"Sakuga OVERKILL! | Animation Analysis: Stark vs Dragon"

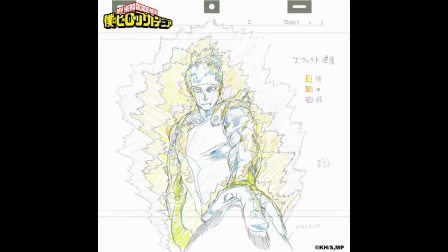[20:41]
Freiren's characters have a little bit more rounded faces but Yutapon has given like the My Hero Academia Nakamura
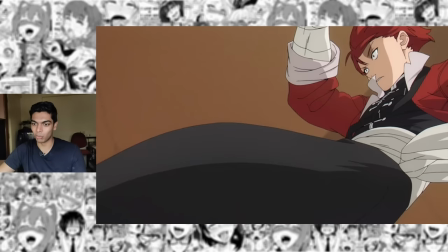[20:47]
jaw to this character make him look more cool and menacing and yeah the same thing is happening here as well.
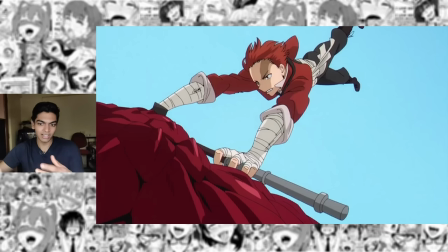[20:52]
He looks more like a My Hero Academia character than he does a Freiren character. Love this one smear here. That's actually not a smear. I think that's a scale that's getting torn off. So with this hand he's holding the portion where you know the axe is lodged but with this hand he was I guess clawing a scale and that's where he loses.
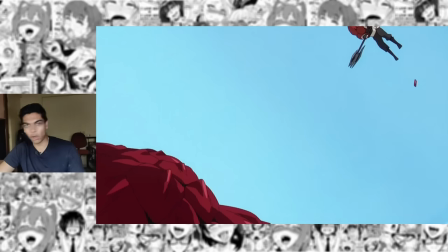[21:09]
He actually didn't lose his grip because he's weak. It's because the dragon lost its scale and of course all that information is passed in a span of mere frames.
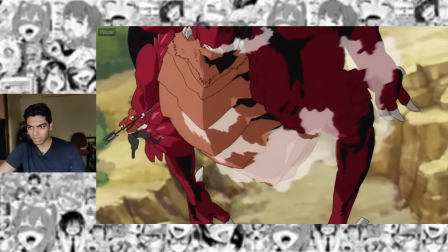[21:16]
Not actually possible to see that in real speed but still that's such a good idea. He innovates with anticipation here.
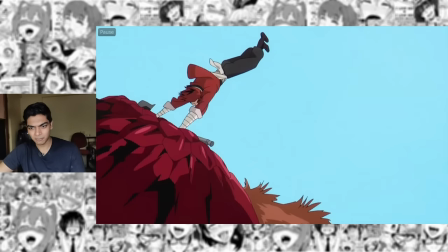[21:22]
There's no build up and release. The cut starts with release and then technically eases out because the
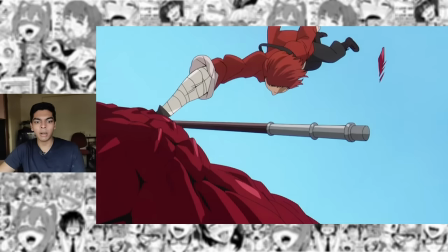[21:29]
dragon's head is coming to a stop here but the ease out is done extremely quickly,
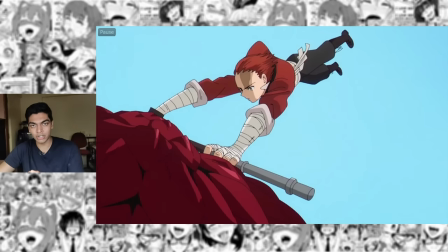[21:34]
extremely snappily so that he can transfer all that energy because he does not want to reduce the energy here. That's what Ezra is for, right? It's for reducing the energy. What Utapon wants to do here is, in a very snappy fashion, transfer all that energy onto a different body.
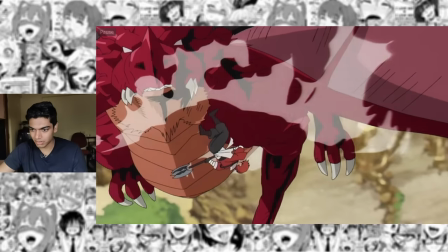[21:47]
And that's why it's so snappy. And here again, he's just animating such a large body so flawlessly with beautiful shading.
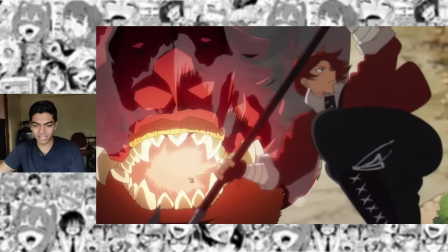[21:54]
And the fire inside the dragon's mouth is just, it does not get more classic Utapon than this.
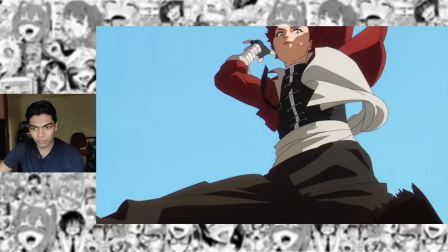[21:59]
And I like how you can immediately tell from this singular drawing, you can tell that it's Hiranori Tanaka.
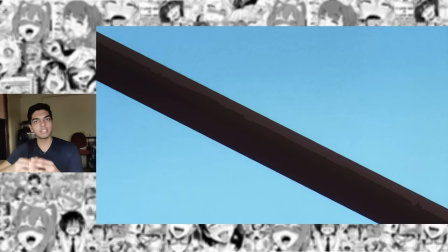[22:05]
I've never seen Tanaka animated like an extremely fast pace. He always gives ample time for his action sequences to flow.
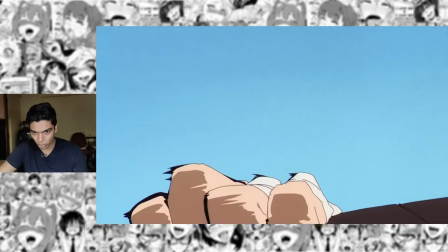[22:12]
Really nice ax rotation here. The perspective is conveyed so flawlessly. He's an expert to a level that he knows his strengths very well.
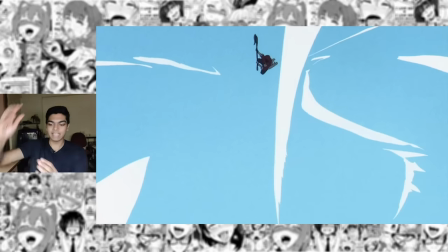[22:20]
For example, complex perspective with a line of smoke just added for the sake of the satisfaction
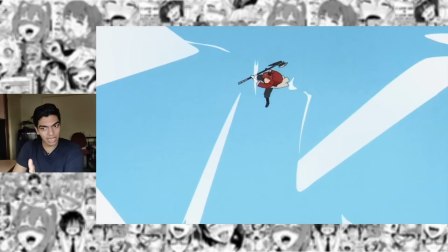[22:26]
of the character passing through the line of smoke to add like smoke dissipation animation.
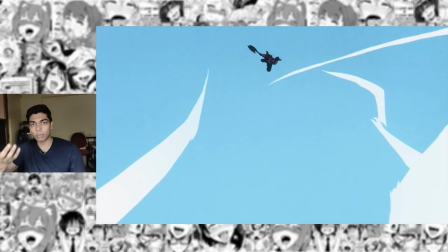[22:31]
So that's the kind of stuff that is probably not in the storyboards. Thoru's storyboards probably just said that Stark is just supposed to come close to the camera and when
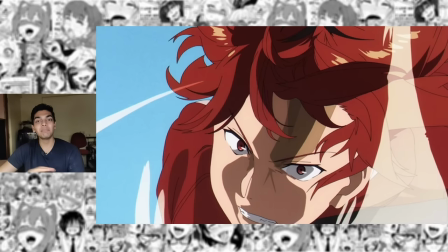[22:39]
Stark comes close to the camera again just completely ignoring what the character designs look like. Like this is not the round-faced goofball that is Stark. This is a completely different badass looking character and this close-up is just crazy.
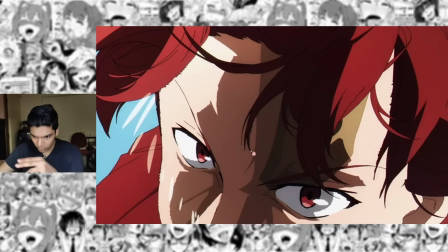[22:53]
Three layers of shading. One, two and three. It's kind of difficult to spot because he also has a scar here but it is three layers of shading and of course it's Tanaka of the hair look
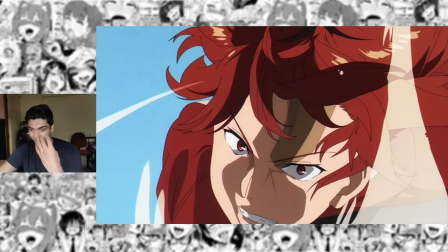[23:01]
at that hair man that is so good the folds in the hair are just so well animated awesome storyboards in the first of us part
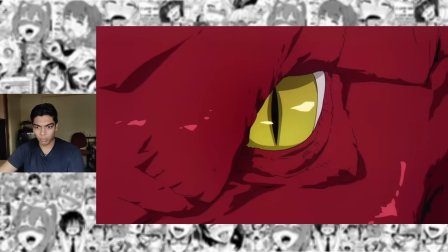[23:07]
the eye transition to the dragon's eye and you just see a shadow go past the dragon that is stark coming closer and then just whoosh stark is literally
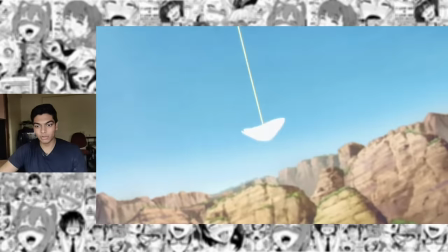[23:16]
pulling the dragon down out of the frame classic tanaka's extremely fluid effects
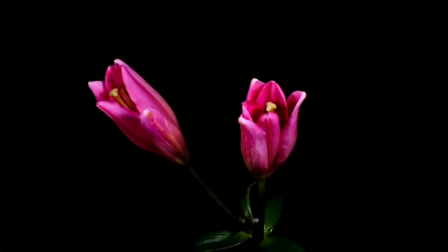[23:21]
animation it's like the time lapse of a bud blooming into a flower really nice control of the pace of the explosion.
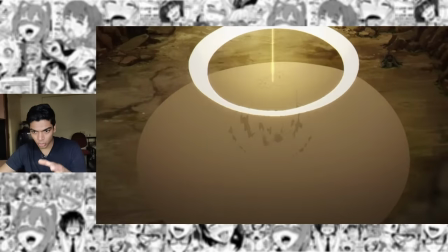[23:28]
Very little snappiness. The shock is animated through like the ring. There is of course going to be build up and release but the anticipation is very light.
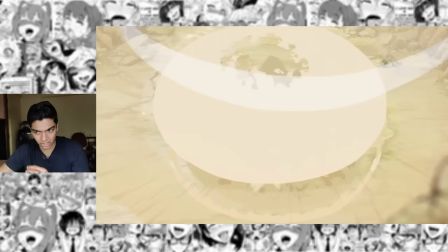[23:36]
So here he's building up the explosion with this giant ball of smoke which is then released with that flash of light and then just blooming into the actual explosion.
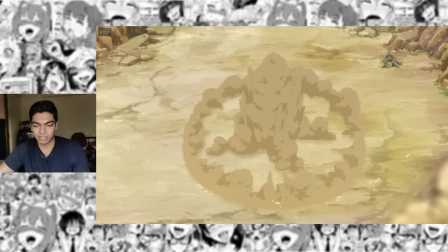[23:45]
But that's what I'm saying. Look at that. It's not as snappy as you would expect. That's because there are just again a large number of keyframes to Tanaka's animation.
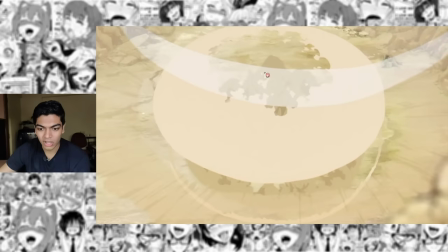[23:52]
This portion he's animating it in ones. And look at that smoke dissipation man. The drawing work here is so complex, it's tried its level best to make it look as natural as possible.
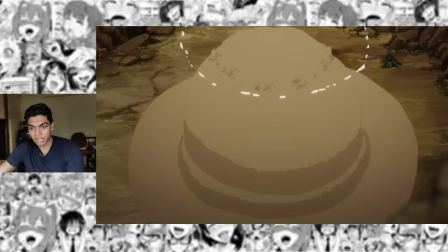[24:01]
And look at the volume that it has first of all. Like you can tell that's a sphere of smoke right there.
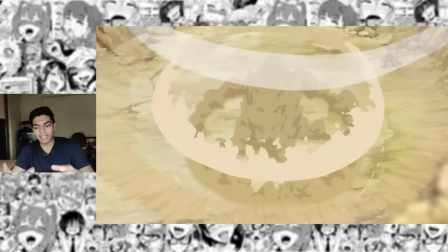[24:06]
And even when it dissipates, you can tell that it is voluminous with just the dust cloud then emerging from the center.
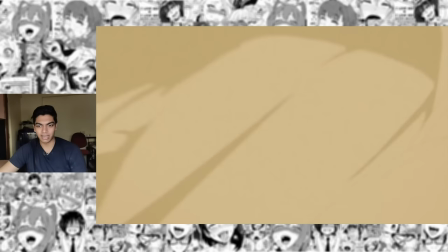[24:12]
And yeah, just from here you can tell that it's Tanaka. Tanaka animates smoke as if it's like cloth. And that's it. That's the analysis of the fight scene between Stark and the dragon. I'm of course going to make another video on Freiren talking about the overall style of the show. Other than that, I'll be talking about Freiren again when it peaks, which of course is going to be coming at some point, right? Because in the opening, there's like a Chibi-esque demon lord kind of character who I'm assuming is going to be the main antagonist of the show, even though the show is absolutely not about those themes. Like, similar comparison I can make to Freiren is like Violet Evergarden. But yes, Violet Evergarden is not an action show.
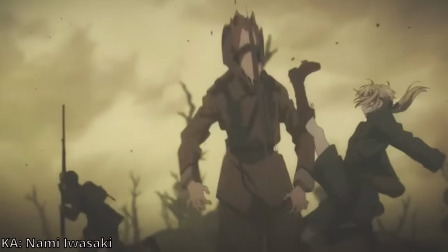[24:46]
But when it did have some action sequences, it looked amazing.